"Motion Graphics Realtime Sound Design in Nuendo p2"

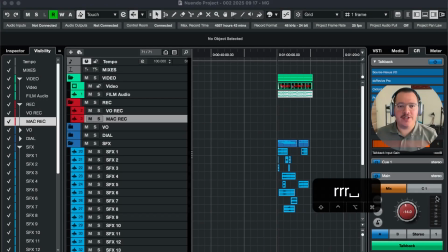Hey guys, so I'm going to continue doing sound design
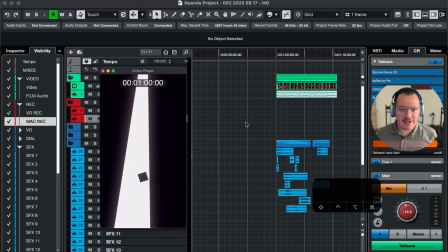on this motion graphic video that I found,
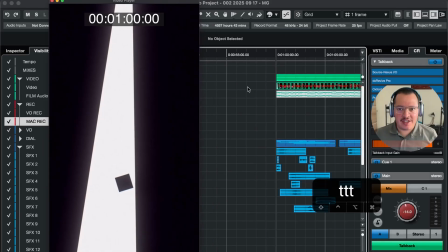and I'm just going to play the video again so that you can see what we're working on and what we're working with.
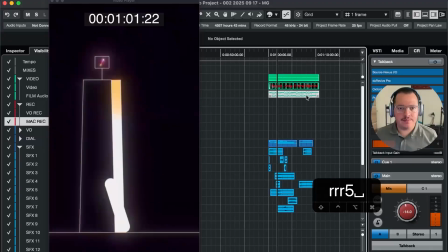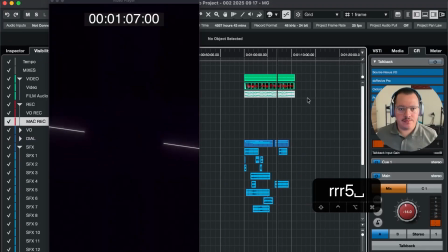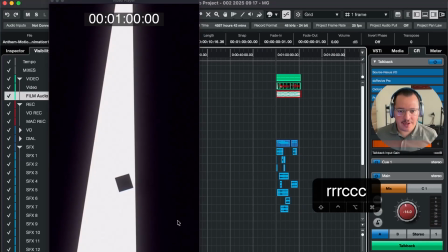So it's quite minimal. I think in combination with the music, that's going to be a lot.
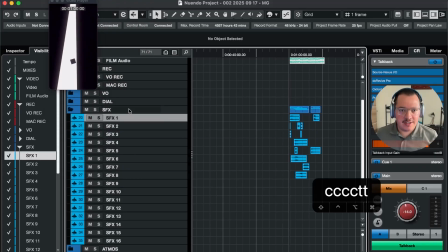It's going to make a lot more sense to hear the music together with that. So let's say we add music to this.
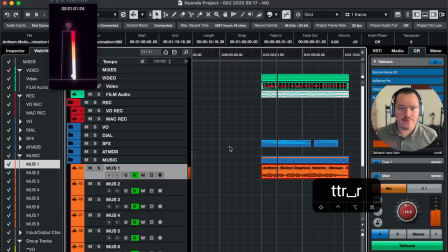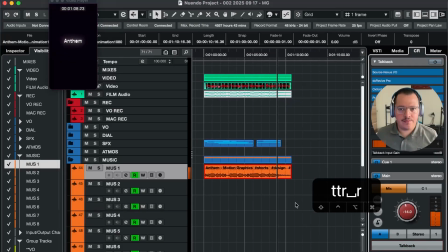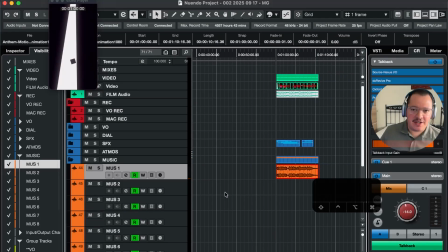So now what you can actually hear is that it's a completely different balance between effects and music.
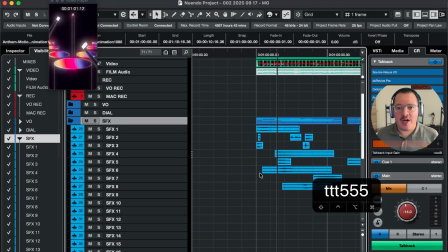So a lot more sound effects will be way less obvious in the music,
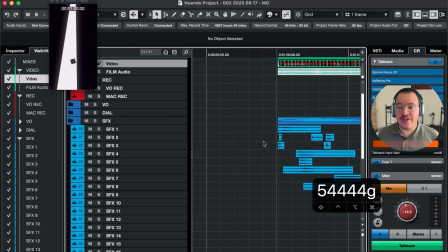and essentially by adding this music track we would have to rethink how much do we want to have the sound effects pop up
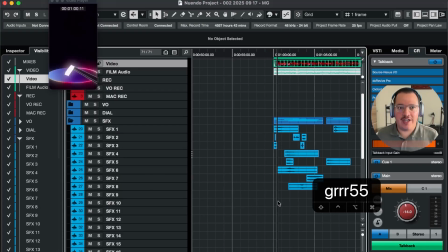over the music in order to really get a good feel for every effect like this one.
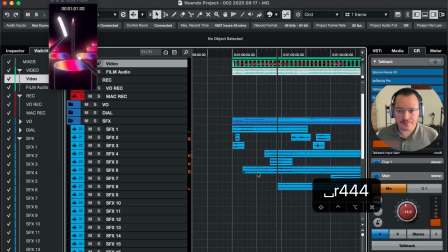So what we have for the hit, or let's say the magic wand drum hit, it feels like a good attack,
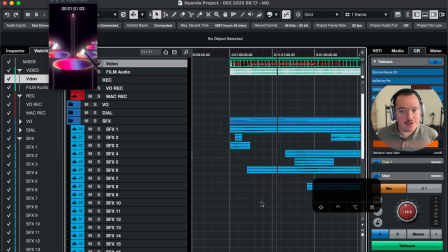but we might want to actually add another one, which is a bit more attacky, a bit more snappy, in order to really punch out of the mix.
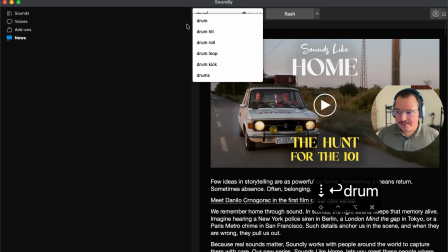Let me just get Soundly up, and let's see.
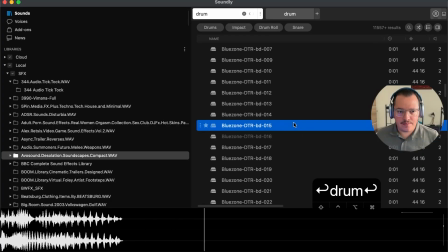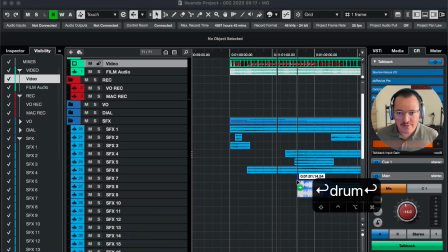So it might sound strange, but it's an effect like this one that if you add that softly in the mix,
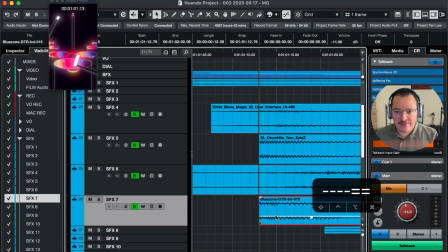that you really get a good defined snap over the music.
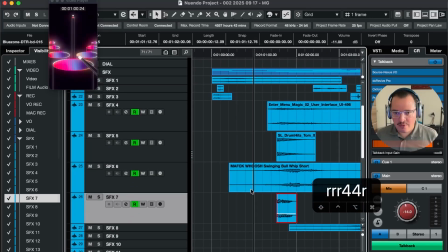Let's see what we have added here.
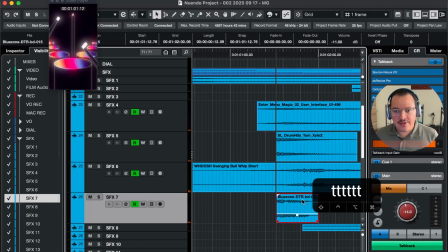So I think it works. It also adds and blends with the music quite nicely.
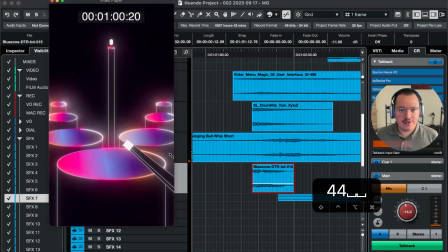So you should be able to hear that.
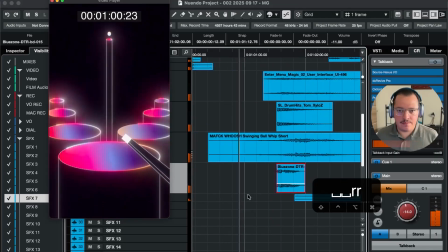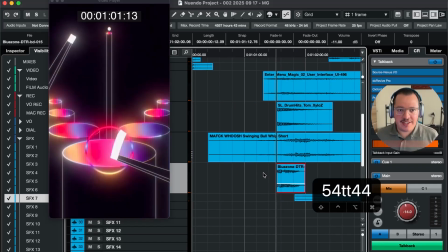Now, I think what I also would like to do is still accentuate the other. We've got one hit, but actually many cylinders are being triggered at the same time with this circular effect.
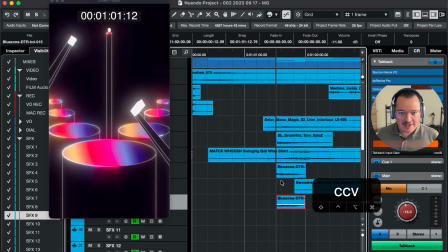So I think what would be fun to do is if we add a delay effect.
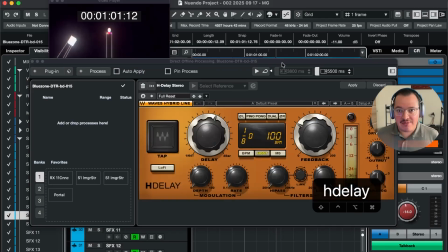Now, a very classic delay to be using is a stereo delay.
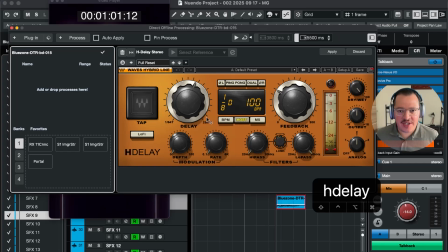I usually for this waves H delay, I just tap the speed. I go to milliseconds. I tap the speed because if you do it from BPM or host,
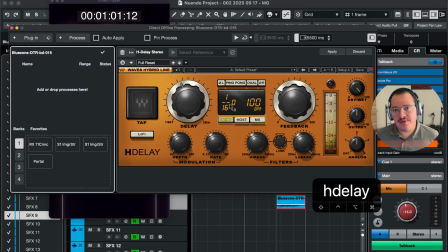then it will always snap to a grid that you see here. So always just switch to milliseconds, tap the delay that you think is necessary for it. I'm just going to do a quick one, and I'm going to press apply.
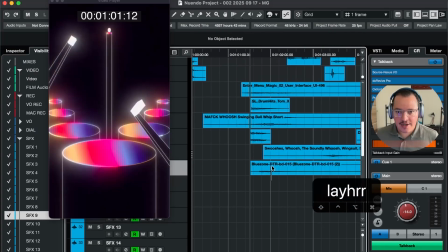So here you can hear the delay.